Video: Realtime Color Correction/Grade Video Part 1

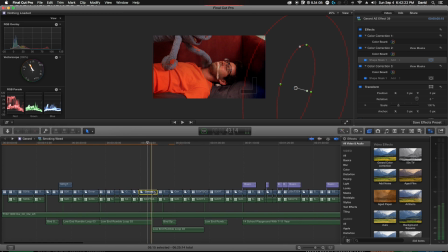2840s
So let's see here.
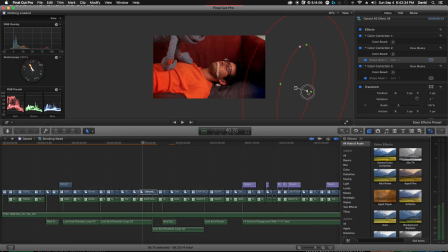2851s
I don't really like that line. Let's adjust this so that it's... I feel like if it's going to be there, it should be based on existing stuff.
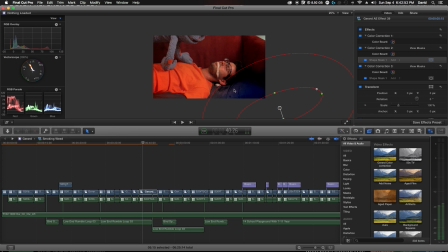2868s
So instead of being right, like splitting it, kind of bring it in so that it fades into it.
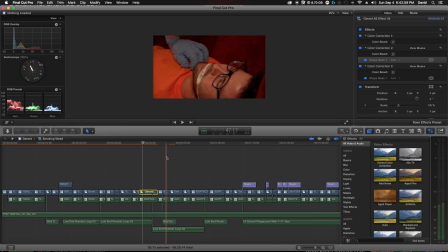2875s
It's pretty sweet. So this is a new shot. Let's add our color correction. Can't really tell there. We are losing some of these highlights, or lowlights rather.
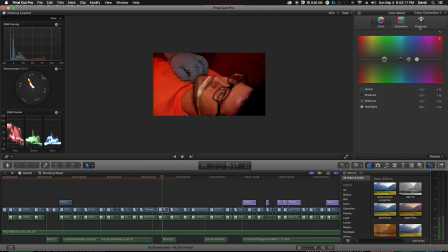2893s
And we've got quite a bit of room on the upside. So let's raise that a bit. Get that same sort of pop. Raise that so you can see his hair. Let's change this color.
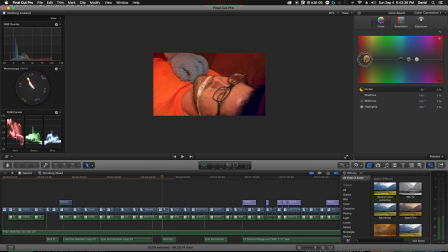That looks a little bit better. Let's take...
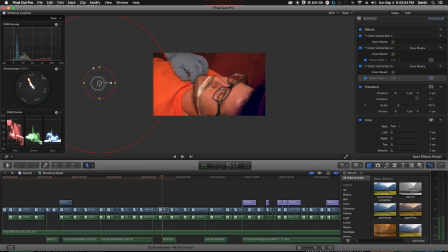This isn't doing anything for me, really. Let's see.
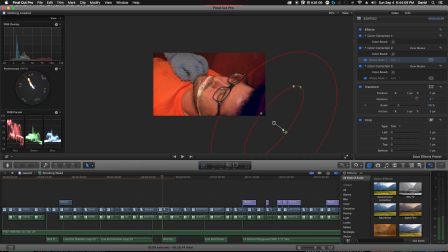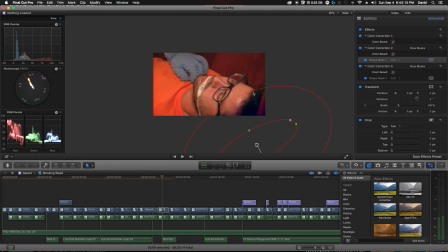2950s
Not every second needs to be a masterpiece either, but you want to do your due diligence. It'll make a world of difference, really.
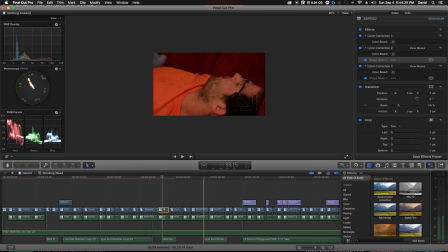That's way dark. Yeah, and then add that correction on top. Doesn't really get you where you need to be.
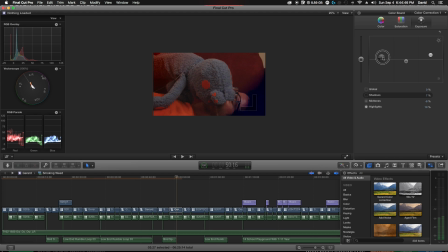2983s
Let's bring up those midtones. Now you want to be careful, because you go up too high, you can start seeing, noise in the image.
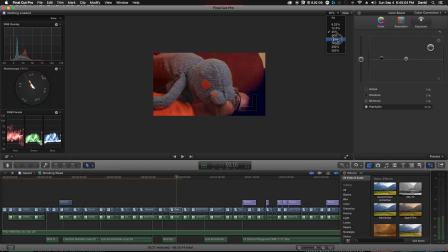3001s
You don't want that here. Especially if you zoom in, you can start seeing it.
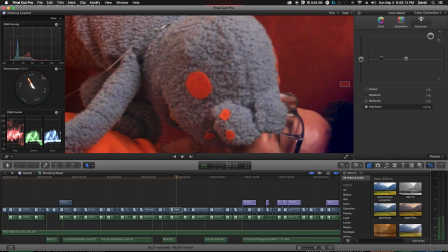3010s
See that aberrations a little bit.
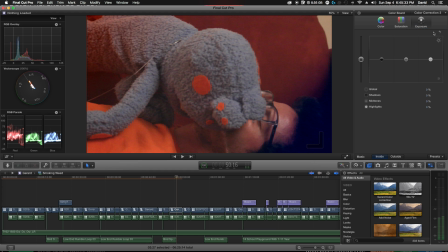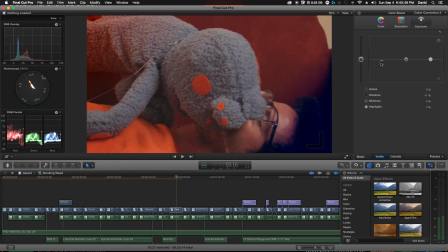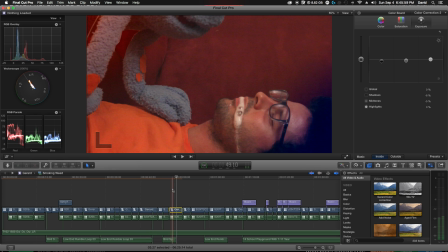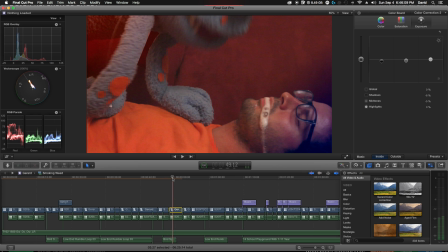3065s
Certainly matches better, but still not quite there.